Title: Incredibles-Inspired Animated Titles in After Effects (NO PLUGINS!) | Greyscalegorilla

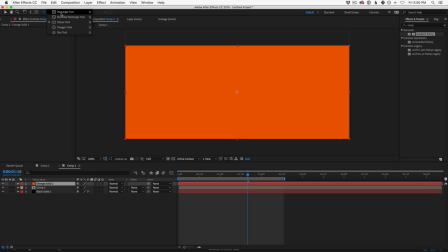(28:59)
And we're going to say, okay, we're going to grab a mask, go to your ellipse tool and your masks here,
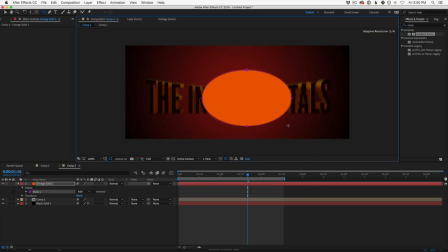(29:05)
and just draw a little glow back there. I'm going to set it something like this. If you're off center, you could hit space bar. This allows you to move it around your scene and then place it and just let it go. I'm going to hit F for feather.
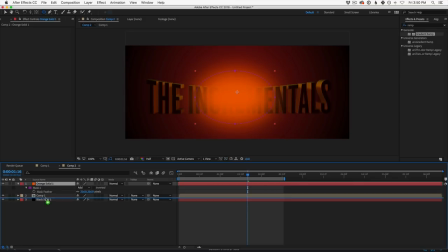(29:22)
I'm gonna make our little glow here and then put it behind our logo, okay? Now, what's great about this is it's starting to influence the look of this logo
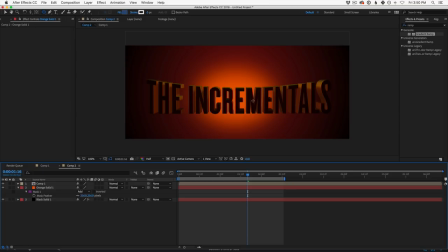(29:39)
just from having it, making it look like it's backlit. That's really the effect we're going for. We're going for this logo is coming in, it's generally lit, and then all of a sudden it's backlit. So how do we do that? Well, we animate this transparency of our rear logo here, okay?
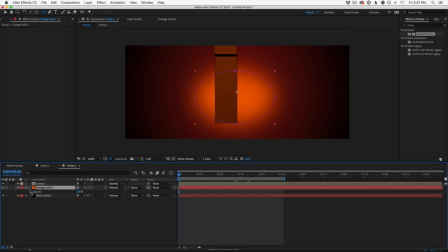(29:56)
Or not the logo, but the glow. So let's set opacity to 100. We want that to be its eventual opacity. And we don't really want it to show up until like right around here. In fact, we want the back to be the same. So I'm going to go ahead and duplicate our background.
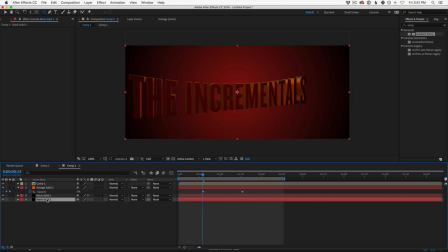(30:14)
I'm going to delete our gradient ramp on our rear one because this is just black now. We have our red glow, which we're also going to animate, transparency. Hit T for transparency.
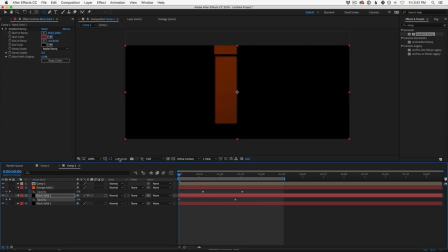(30:25)
Animate that from 0 all the way up to 100.
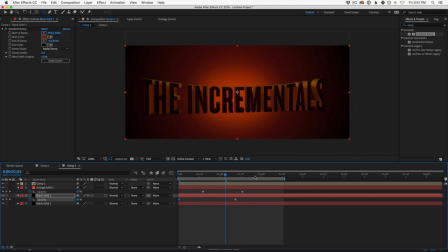(30:33)
And then our orange glow comes in as well. So let's go ahead and do a RAM preview of what this looks like. I'm going to hit space bar, or you can also hit 0 on your number pad. And roughly see what we're looking at here as far as your logo. So you can see it rotates around, and then our glows are coming up,
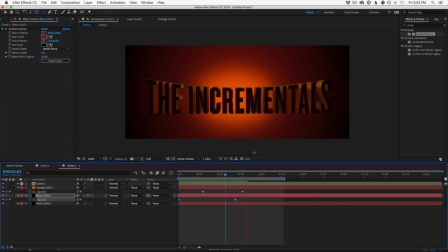(30:52)
and our glows are coming up just as our front light goes down to show up a little bit more of that rear lighting. Okay, we got some work to do, but we're getting a general sense of how this all comes together.
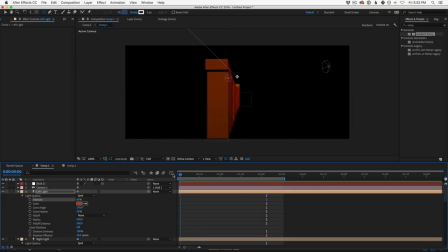(31:08)
We're also going to animate the other lights. So let's go ahead and animate our left and right light. I still think our color might be off. I'm going to go back to a more of a regular red on these.
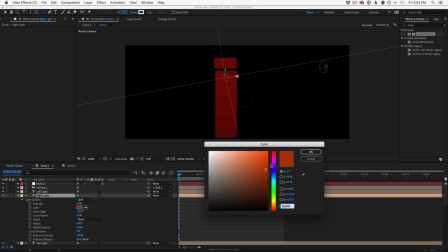(31:22)
And, you know, you may say, Nick, why don't you just pick the right color first?
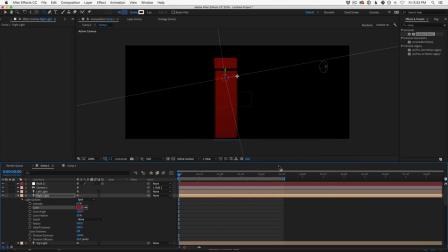(31:27)
You know, if you just pick the right color the first time, you won't have to mess with it. Well, this is part of the process, right? You're dialing things in up and down, and you're seeing it in context, and you're realizing, you know, I got to just dim this down or make these little tweaks.
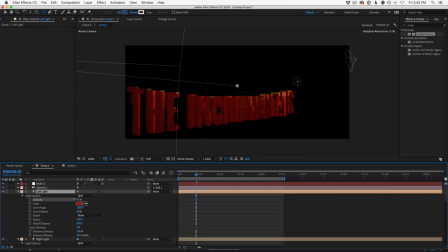(31:41)
And these little tweaks are what help sell that final animation. Now you can see now we have just this bright highlight, and the rest of the logo looks a little bit more normal.
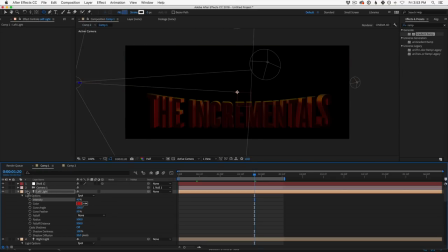(31:57)
Boom, bam, getting there. Let's brighten up our top. All right, we're getting in the fun part here. You know, we could brighten up our top logo. Maybe that color was a little bit too harsh as well. Maybe we don't bring that more down to an orange.
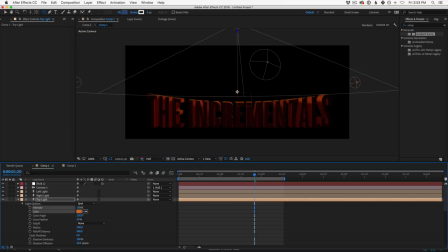(32:12)
Looking good, and brighten our intensity up, and also don't forget we can animate that intensity. Okay, so let's go ahead and set a keyframe for that, and say I don't want that top lighting to start happening until here, or maybe it's really dim, and then it comes up over time.
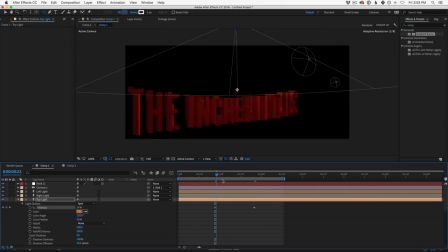(32:33)
Okay, so what we're really doing is we're timing our lighting with our compositing. And what this allows us to do is make our logo look like it's really in the scene, okay? So now we could do the same. So we have our front light. Bam, bam, see what's going on.
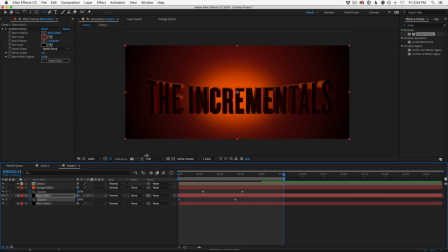(32:50)
Let's go to our comp, and let's go. We are at half res. I'm going to hit Shift-0 on my keypad. This is going to give us a every other frame render and just allow us to see it a little bit quicker. And now, man, we're getting somewhere.
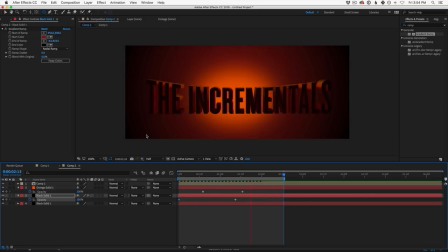(33:11)
Okay, now we're getting somewhere. Now, here's what we're missing now. We have our general feeling of all this, okay? Now what we need to build is the glow part of the ending. So this is good. We need a little bit more readability here.
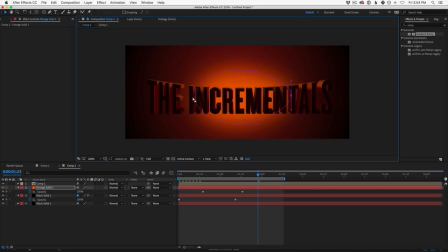(33:30)
I think we got to go a little bit either wider with this feather, or, you know, start to build a little bit more detail here. But we're getting there, right? You're starting to see it come together. So let's do this. Let's start working on, let's do two things.
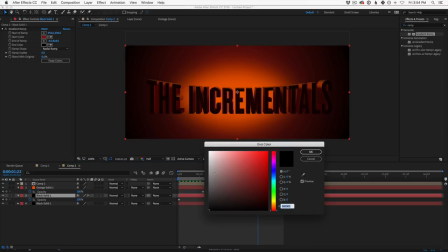(33:48)
Let's take our ramp and add a little bit of red in the sides of our ramp, just so it doesn't go all the way to pure black. I think it'll help us make the logo a little bit more readable. You can go subtle with this. You don't go like that. That's too bright. You just dial it down.
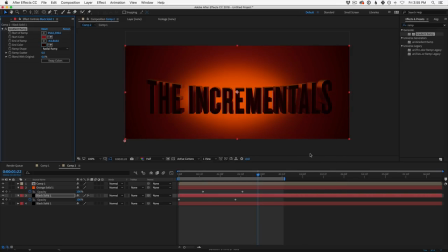(34:04)
Bam. Okay. And then I think we could also look at the side of our logo here and say, okay, I think it's a little too thick, first of all. I think the thickness of our logo is making it a little bit unreadable. So we can change that. And then I think we're going to also dim these side lights down as well.
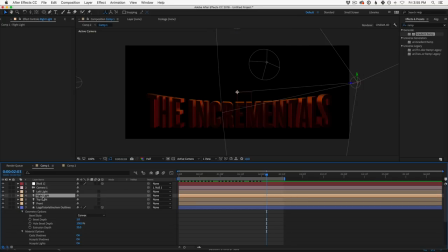(34:25)
So again, we're jumping all around because that's how production works, right? It's never a straight line from exactly what you see in your head to what it is.
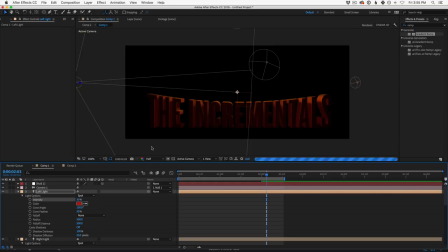(34:37)
I'm just turning the brightness of these side lights down because I think it'll make it more readable.
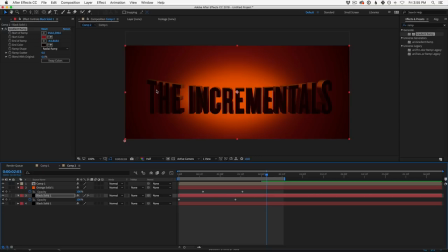(34:43)
Yep. And then I'm gonna I'm going to reduce the thickness of our logo.
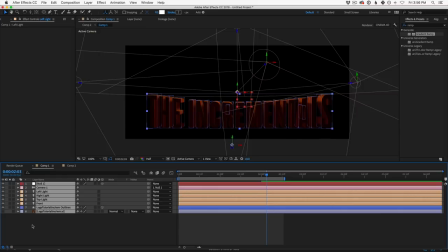(34:51)
Again, highlighting it all and then twirling them all up, going to our original logo, hit AA,
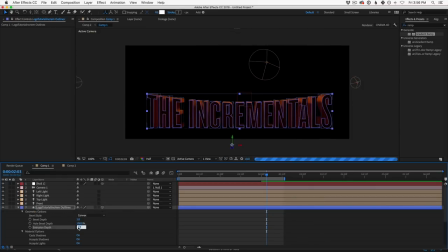(34:58)
and I'm going to turn our extrusion depth down to like 18. What I really want it to be is so that it doesn't cover up each individual letter. Maybe even less. 15? Okay, let's take a look.
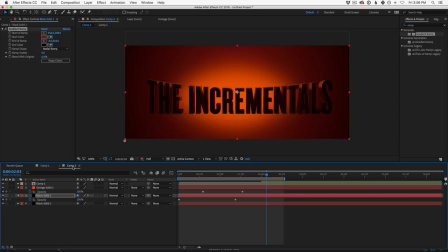(35:14)
This is our very important final frame. So we're really, really over critiquing this one.
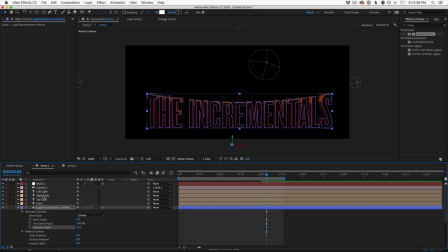(35:19)
I think our top light has to be brighter. Remember, we have it animated. So let's go to our top light, hit AA, and we have keyframes now to worry about. So let's go to our keyframe. Make sure you're over the keyframe before you brighten it. Okay, or else it won't stick.
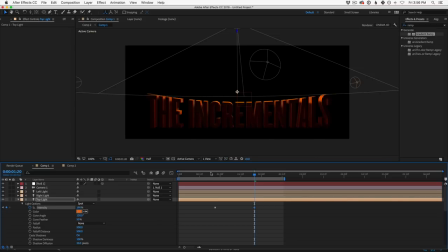(35:34)
Okay, so now we have this nice little highlight across the top. That's pretty cool. Let's hit P for position and make it go way higher. Way higher. Boom. Now we're catching a little bit more edge. It's sinking into the top there a little bit.
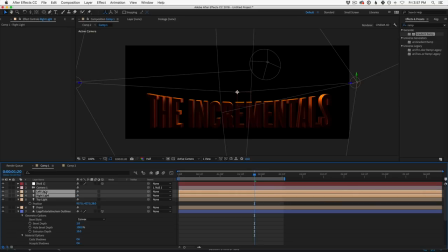(35:50)
Yeah, that's looking better. Let's also go to our right and left light, hit AA. Maybe I was wrong.
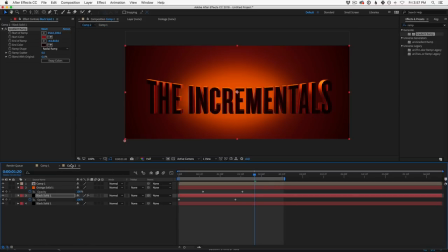(35:57)
Maybe we gotta increase the intensity. Let's go back to our comp and boom. Ooh, baby. Okay. Now we're getting somewhere, right? Did you see how much different that make the depth of our letters? I shortened it. We added different lighting and it's all this tweaking.
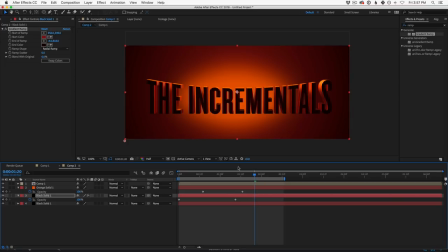(36:16)
And so now we're looking like we're at our final, this is kind of our lockdown of our logo. Okay. So now let's finish our camera animation.
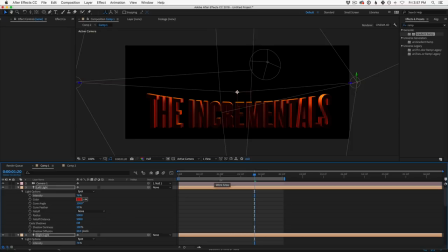(36:27)
Let's do the zoom in part of it at the end and start working on the very end of it. So let's extend our timeline a little bit. I'm going to take our camera and I'm going to,
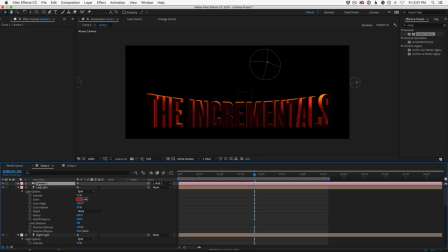(36:40)
how are we going to do this? Let's just look at the keyframes that we have. Right now, all we have are these rotation keyframes on our null. And I think that's okay. What we're going to do instead is animate our camera.
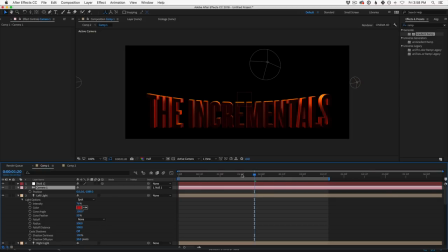(36:56)
So let's hit P for position on our camera. And let's animate the zoom out effect. Okay, so let's go ahead and set a keyframe for position. Let's go let's open up our null. I'm going to hit U to show all keyframes on our null. We're going to go to 2 seconds here.